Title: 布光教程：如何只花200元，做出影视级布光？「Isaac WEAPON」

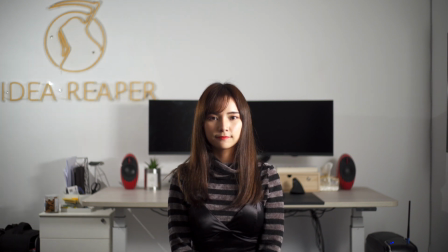[3:54]
这个观感不错头发轮廓光很明显使面部也很有层次
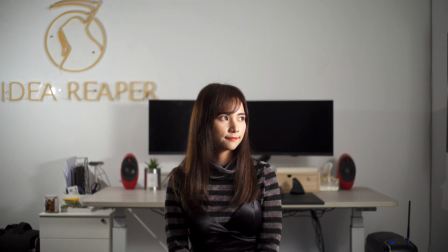[3:58]
但光线太散了而且还照到了背后的墙上我们需要一个聚光设备而且我希望背光是个冷色的要光
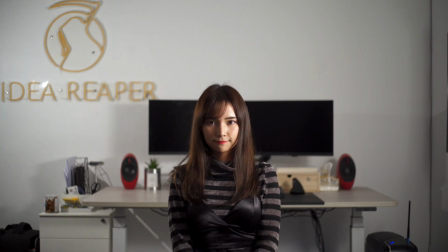[4:06]
这样可以和主光形成颜色对比我们现在汇总一下问题
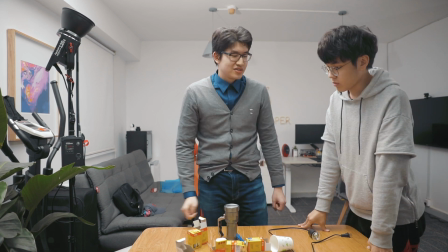[4:11]
就是需要买点什么东西把一杯枪头买完就可以了反正细波纸肯定要买这个补充光线我们把它放这下来
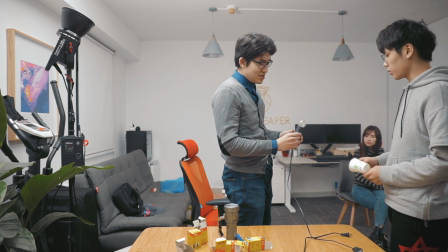[4:17]
然后补充一点的一个圈之光就一定要买一个这个
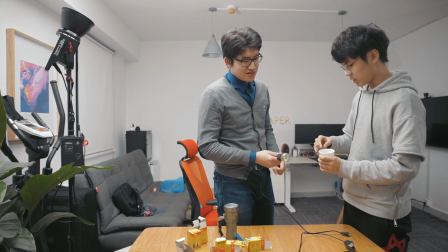[4:22]
用这个里边裹一圈锡锅底然后它就进去换个小子
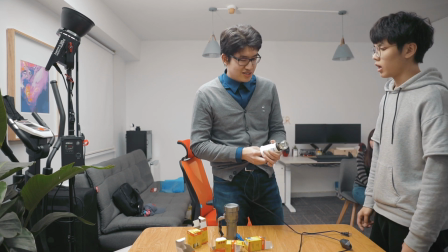[4:27]
多套几个长一点你试试看这个套快走快走
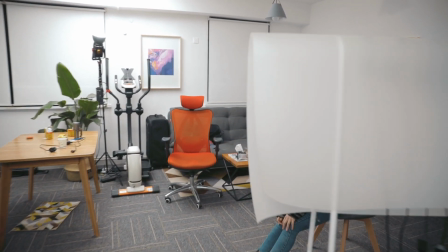[4:34]
太好了今天把他们两个打他走了就只有我跟小姐姐两个人在这个半桶水
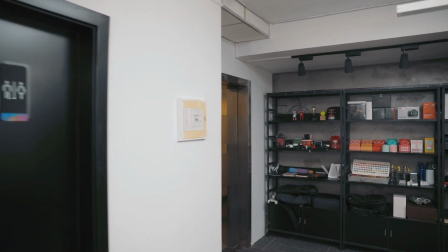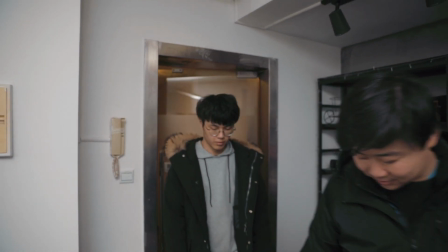[4:45]
回来了我这边还没完事呢你就回来
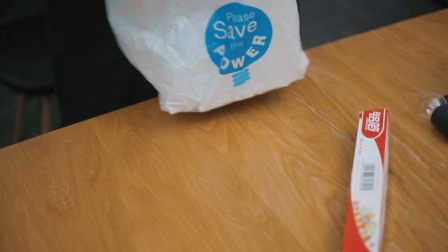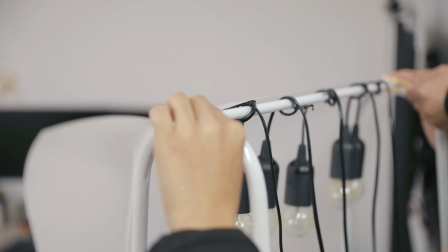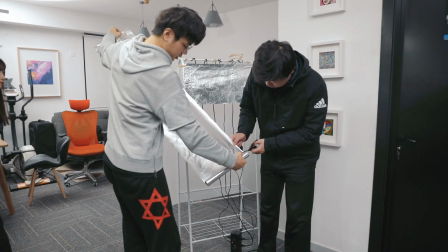[5:00]
我们在灯架的侧后方都包上锡箔纸这样可以把灯泡向后的光都反射回去增加整体亮度提高灯光的利用率
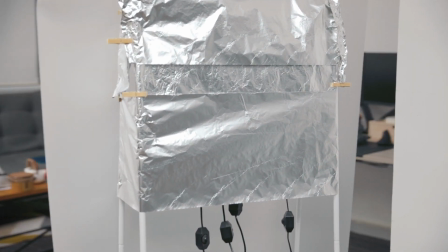[5:12]
好了我们拼好了这个就是我们自己自制的乌斯丹灯箱期待给它打开是什么效果好 背开好
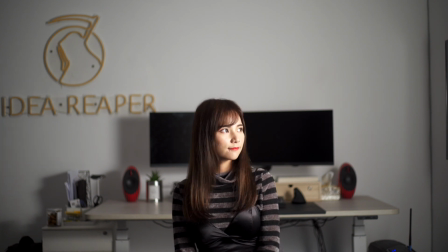[5:24]
这个灯光很不错非常的柔和而且颜色也不错好像还是挺令人满意就是它这个方向没有办法从上面45度打下来但是我觉得现在背景的灯光太暗了我们想办法做一些调整
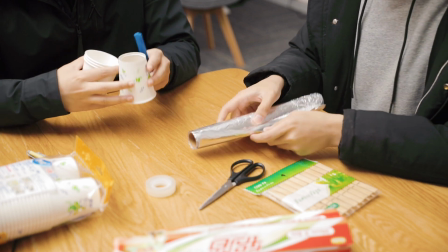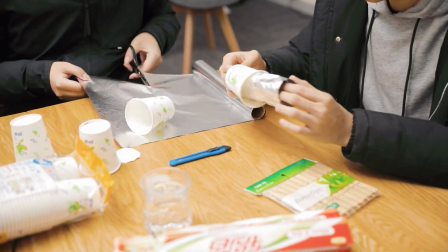[5:46]
我们现在连接几个一次性杯在内部铺上反射光的锡箔纸
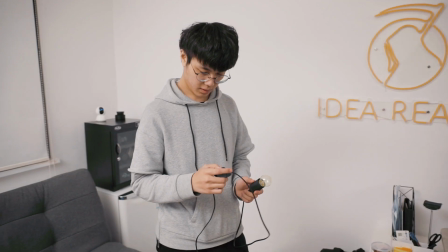[5:50]
作为束光筒完成做好看一下效果其实是我的效果非常好
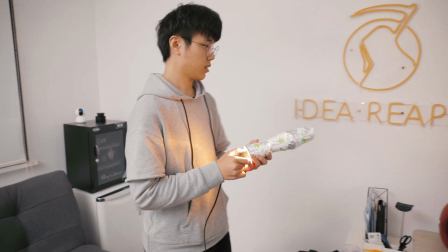[5:58]
祝今天可能要照在墙壁上的那个硬光对 一个圆圈
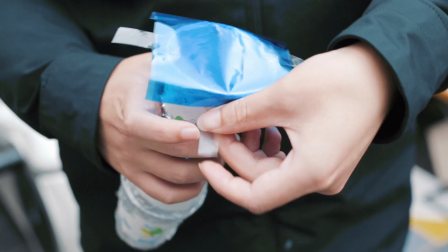[6:03]
这个聚光效果非常好我们在前面沾上蓝色色纸就是一个冷色调的背后硬光
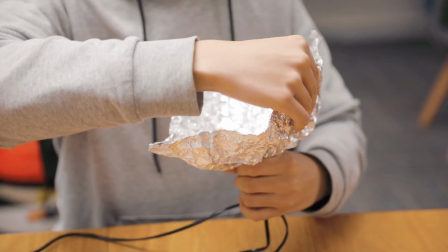[6:12]
现在做的是一个反光的罩子把这个灯泡放在当中
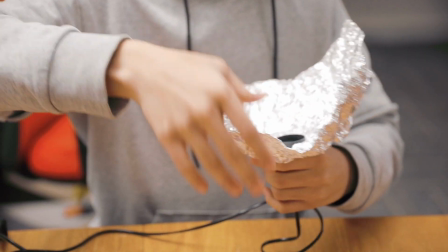[6:18]
然后靠这个细波纸反射到显画板这个小哥还在做的时候呢
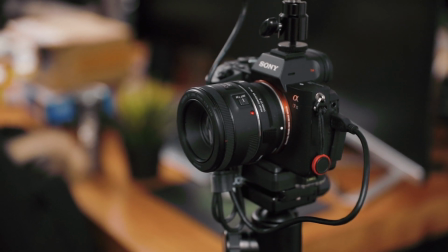[6:23]
我这边提一下我这次用的是加上的51.8小单预镜我去看我这个建议教程来拿去
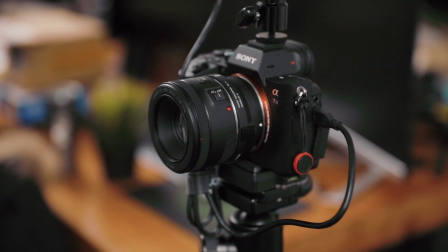[6:29]
可能有很贵的景色我们就试一下这个1.8光圈在近代比较高的景色应对这套文具的表现怎么样
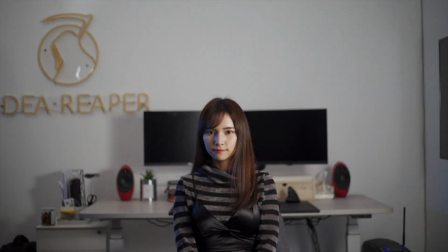[6:37]
加上轮廓光打开反射光到天花板再打开主光我觉得这效果有一些了背景也被照亮
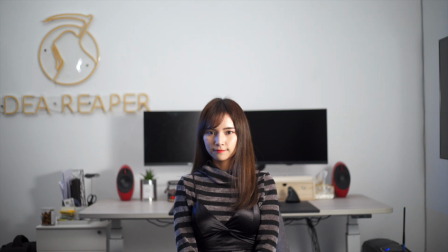[6:45]
面部也有层次但轮廓光太暗了我们用调光器把主光调暗
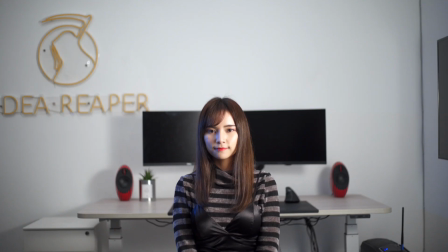[6:50]
再提高ISO看看效果好的这个就是我们的最终结果
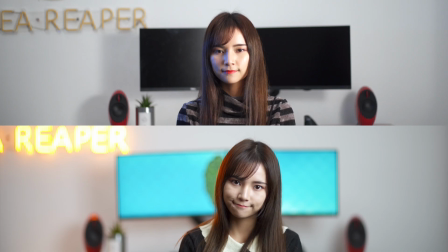[6:57]
这个观感还可以吧让我们和上一期专业版的灯光对比一下吧因为还有一些镜头虚化的因素在里面所以廉价版的整体观感确实还是不如专业版灯光的
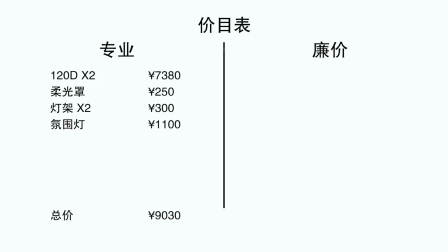[7:11]
但让我们看看这两套设备的价格专业版不仅灯光的总价是9030元而我们廉价版这套一共只要194块钱差了都不止45倍但是让我们看看这个画面的差距
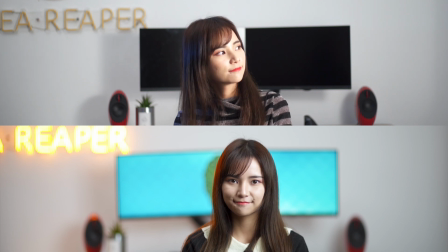[7:24]
真的有45倍的差距吗甚至在一些点上比如显色比如人脸从亮到暗从黄到蓝的层次感上
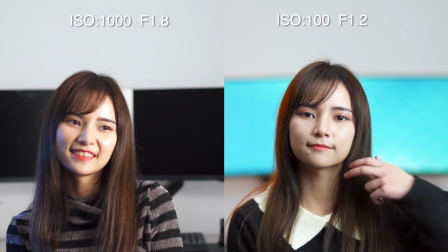[7:33]
我觉得廉价版的还有一些些优势呢当然缺点就是它ISO得开的比较高
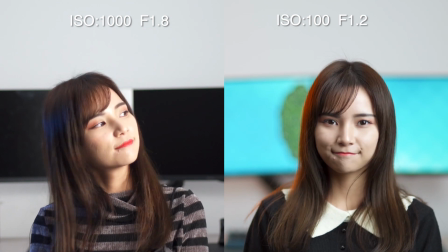[7:39]
还有就是它的轮廓光经过蓝色色质弱化之后始终不是最明显这点比较令人遗憾
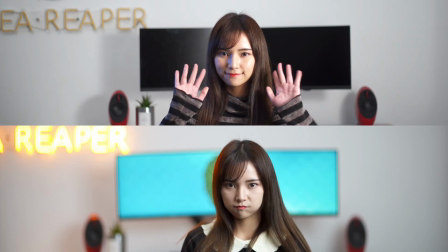[7:45]
所以我们可以看到其实对于灯光的控制比灯光的价格要重要得多
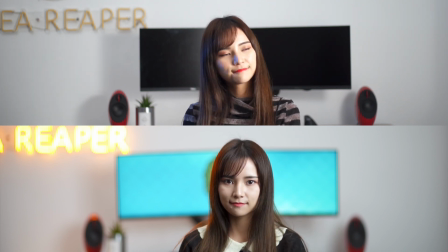[7:50]
希望大家都能从中学到点什么吧大家觉得本期视频很实用的话就收藏一下哦想要学到更多干货请关注我们我们下期节目再见拜拜